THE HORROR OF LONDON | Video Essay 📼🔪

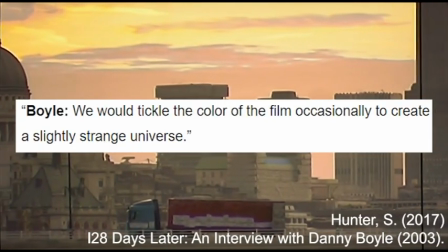12:19 Additionally, through the use of digital cameras, the film uses an intentional sickly and muted colour palette to create a texture,
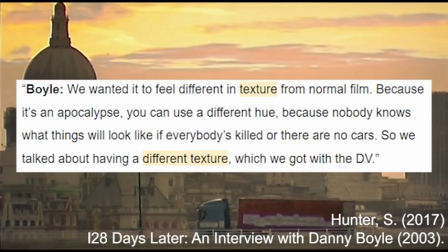12:25 as Boyle puts it, to the film that would make familiar sights feel strange and somehow wrong.
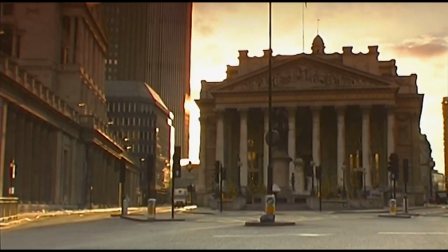12:29 Boyle wanted to depict a more realistic apocalyptic London, something that could easily happen next Wednesday,
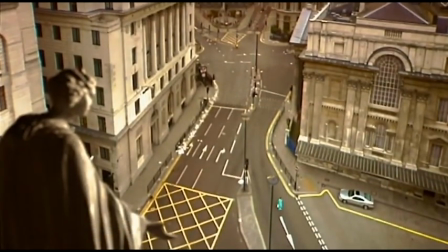12:35 and the use of the barren urban landscape and low-budget but effective filmic techniques achieve this strive for realism.
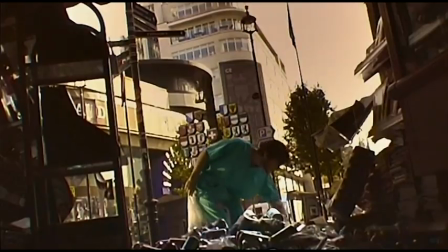12:41 Additionally, these techniques also subvert and challenge the traditional semantic field associated with London that the conventional cinematic landscape has presented before.
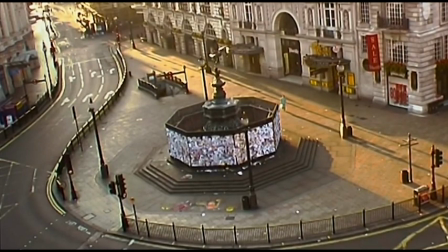12:49 While we see these tourist hotspots on screen, they're empty and eerie,
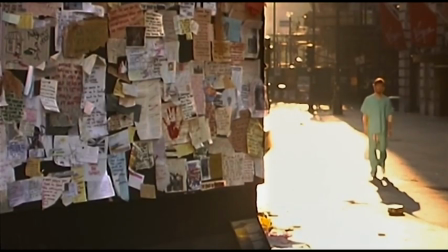12:52 devoid of any kind of life that we normally associated with them, and the cultural heritage of these prestigious buildings are lost. When it comes to British film, not only is the subversion of typical touristic semantic fields of London effective in the horror genre, a more realistic approach to representing all area of London does similar things with these ideas of subversion.
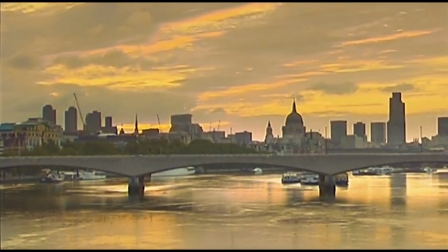13:10 28 Days Later deliberately messes with our association with tourist London, and films like Attack the Block,
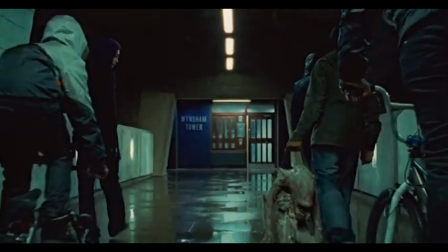13:15 for example, show us a more authentic London outside the gaze of the majority, or white and upper class.
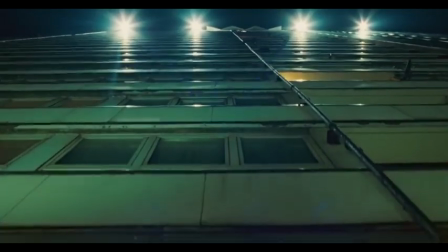13:20 While it has nothing that an overseas viewer may associate with London, no use of typical London imagery like in 28 Days Later,
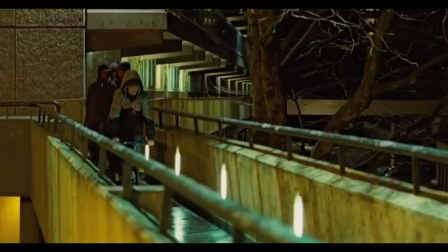13:27 no heritage or prestige like in Dracula, it has imagery that a London native would associate with the city.
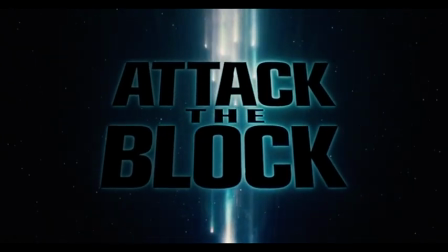13:38 Attack the Block is a British science fiction horror film released in 2011 and directed by Joe Cornish.
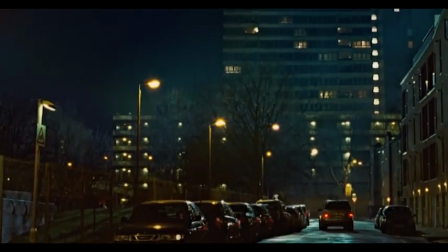13:43 The film depicts a gang of teenagers based in South London and their fight to defend their neighbourhood, or the block, from aliens out for blood.
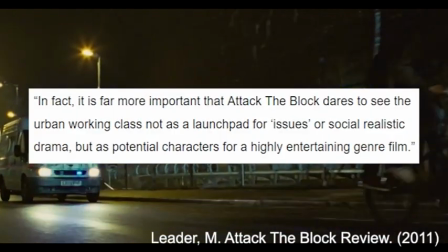13:50 The film also openly discusses themes of racism and classism in urban areas of London
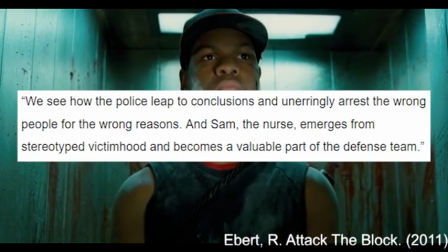13:55 and makes direct commentary about the often racial bias of the police system in those areas.
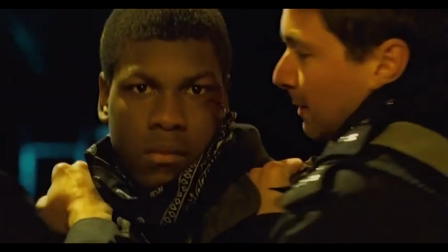13:59 For Jim in 28 Days Later, the breakdown of the system is the horror, whereas for Moses and the gang on the block, the system itself is the horror.
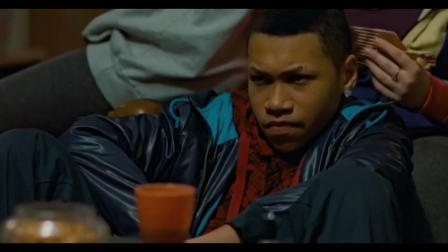14:07 You know what I reckon, yeah? I reckon the Fed sent them anyway. Government probably bred those creatures to kill black boys.
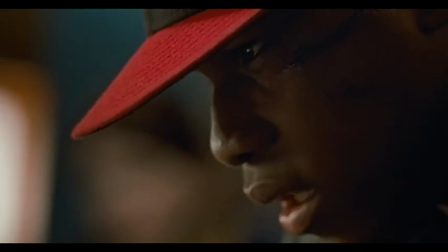14:15 First they sent drugs to the ends. Then they sent guns. Now they sent monsters to get us.
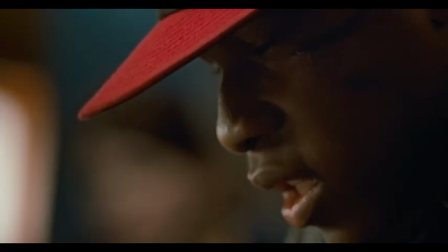14:21 They don't care, man. We ain't killing each other fast enough. So they decided to speed up the process.
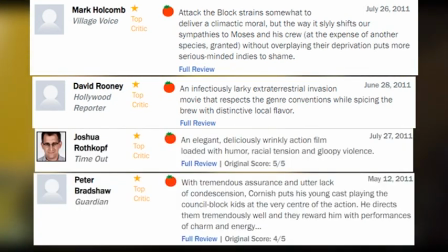14:28 At the time of its release, Attack the Block was given critical and audience praise for being a horror slash science fiction film, not only set in the more underused and urban areas of London,
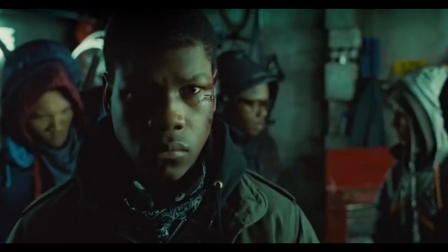14:36 but also as a text that prioritised the voices of black and working class teenagers and displayed realistic
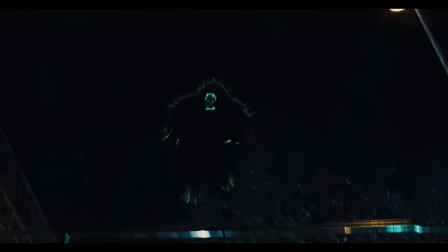14:41 characters and their struggles in the horror-heavy story of invasion and being trapped in one's own home.
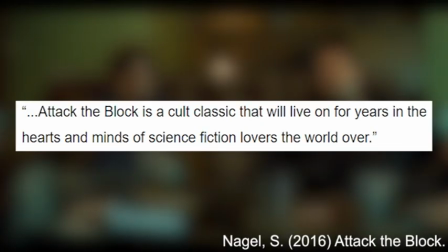14:46 And because of these attributes, it's still considered to be a seminal text and maintains a vocal cult following.
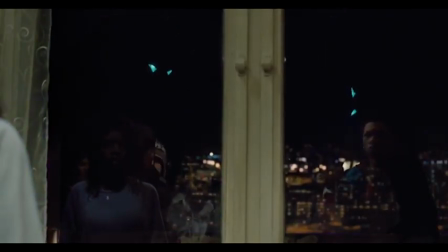14:50 The film is unapologetic about its depiction of the realistic threats to its characters too.
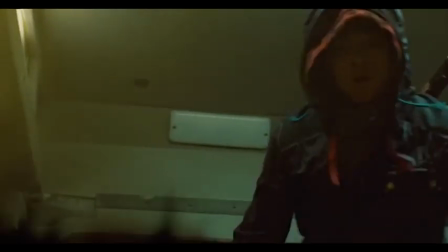14:54 Over the course of of the narrative, not only are the aliens a threat to the characters, and indeed the block they're fiercely protective of,
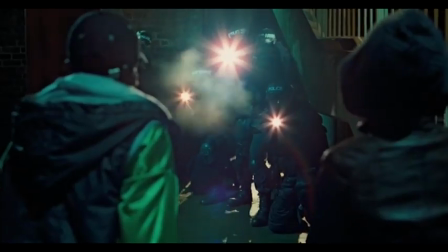15:01 drug dealers, gangsters, and the police are also posed as much of a threat to them.
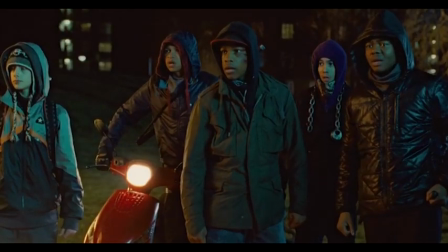15:05 Throughout the film, it seems the only thing that promised them any kind of safety is the unspoken brotherhood between the working class boys of the block and their allegiance to one another,
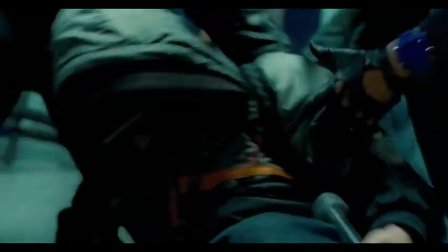15:13 echoing ideas of the importance of community and brotherhood in these working class neighbourhoods.
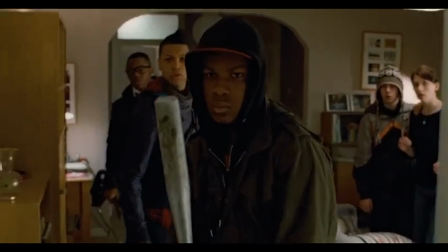15:17 Attack the Block uses the horror genre as a means of facilitating the idea of community, whereas 28 Days Later facilitates the idea of societal breakdown and collapse.
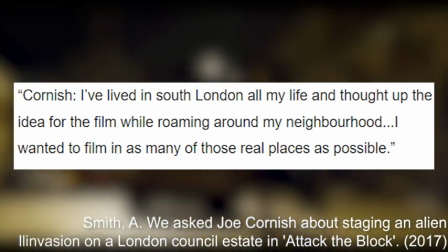15:25 Director Cornish spoke about wanting to represent the London that he knew, being brought up in South London himself,
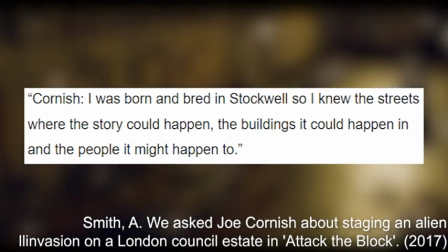15:31 and spoke about the importance of being able to put the invasion scenario in a place it hadn't been before.
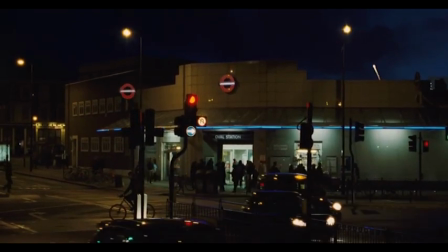15:35 The London that's depicted in Attack the Block subverts the idea of the traditional touristic semantic field because it depicts a more urban,
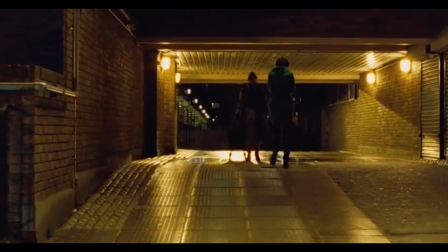15:42 maybe more threatening London that is unfamiliar to the screen, but one that's unique to the director himself and recognisable to audiences in those neighbourhoods.
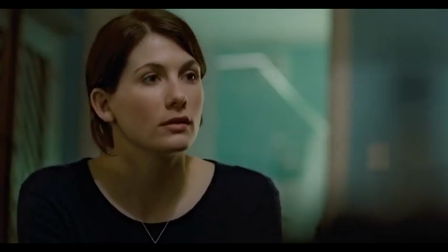15:49 The film goes as far as to use dialect and speech patterns that are unique to the boroughs of South London and
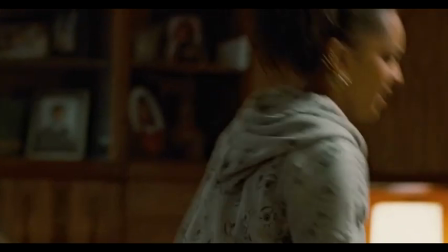15:54 paints a realistic picture of the non-traditional and indeed non-white and working class London on the big screen.
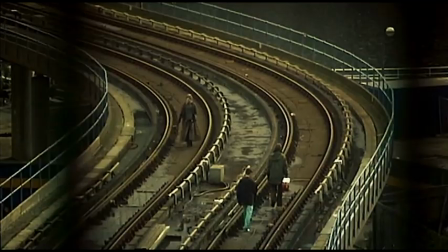16:00 Different from 28 Days Later and its sickly yellow and orange colour palette and wide angles to create a feeling of isolation and solitude in the open streets of London,
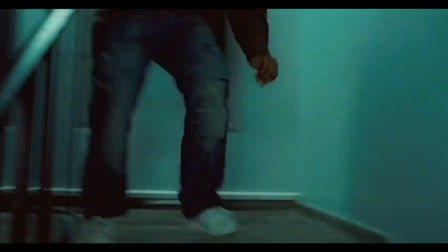16:08 Attack the Block opts for a different approach,
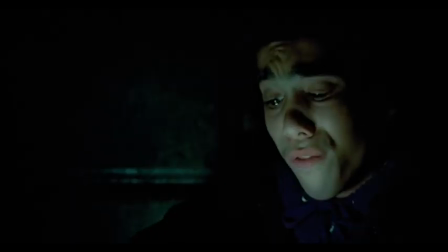16:10 often filming on location in tight estate corridors, elevators and even dumpsters, with a crowd of rowdy teenagers and terrified adults always in shot.
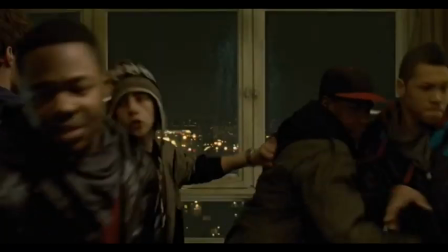16:17 The film uses more close-ups and medium shots of the cast to make each shot appear more crowded and hectic, filling with the tone of the film.